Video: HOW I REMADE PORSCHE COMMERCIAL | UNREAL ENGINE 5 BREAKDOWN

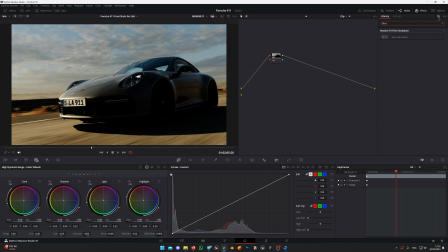(12:27)
You can notice that they used a lot of halations and film grain and general film look.
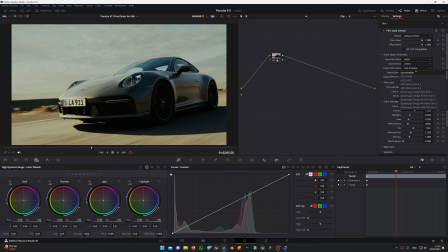(12:33)
With Resolve 19 you can use Film Look Creator, which comes with paid version of Resolve, and it dramatically changes the look of renders, giving it some imperfections which CGI really lacks, as renders tend to look very clean and digital.
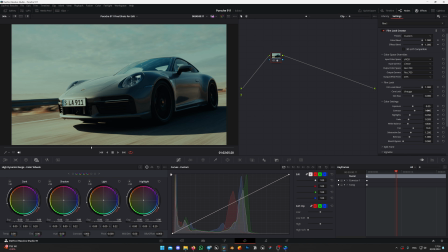(12:48)
On the stage of color grading I try to eliminate this perfect look and match color tone to the original movie. But color grading is not the only thing which is done in post-production, there was also some compositing.
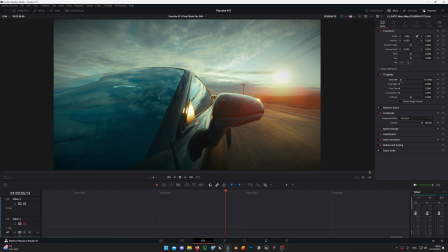(12:59)
While I was grading, I also sent footages to my colleague who made for me some fantastic lens flares,
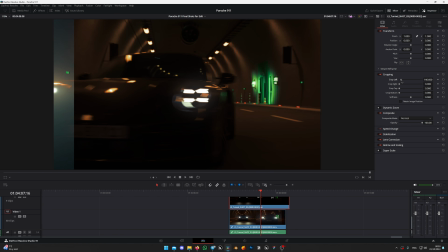(13:05)
dust particles and tiny things which can make this render stand out.
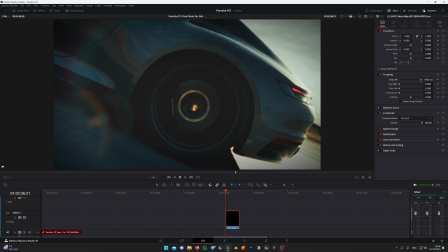(13:09)
It was done in Foundry Nuke and I passed him EXR files with Scriptimate and FBX with the camera movement so he can have more data to work with. And it's almost done. Now, editing. As you may know, I'm not a fan of editing. I used to work on TV channel and I edited a lot of videos there, and to be honest I can't stand editing at all. It just drains all the energy out of me. Even making those tutorials and videos is really hard and time consuming. It's really exhausting. But luckily Al Clark wanted to edit this video and I'm really happy that he stepped in.
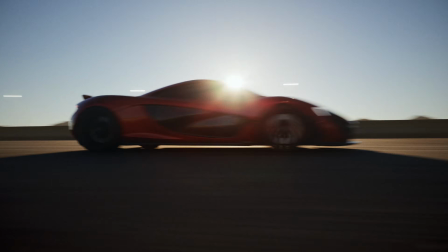(13:42)
And if you followed me for a while and saw my other videos, you know that I made a remake of his commercial work of McLaren. That's actually how we get to know each other and already worked on multiple projects together. And I'm really happy with the edit that he did for my spec ad commercial for Porsche. And here's the final result.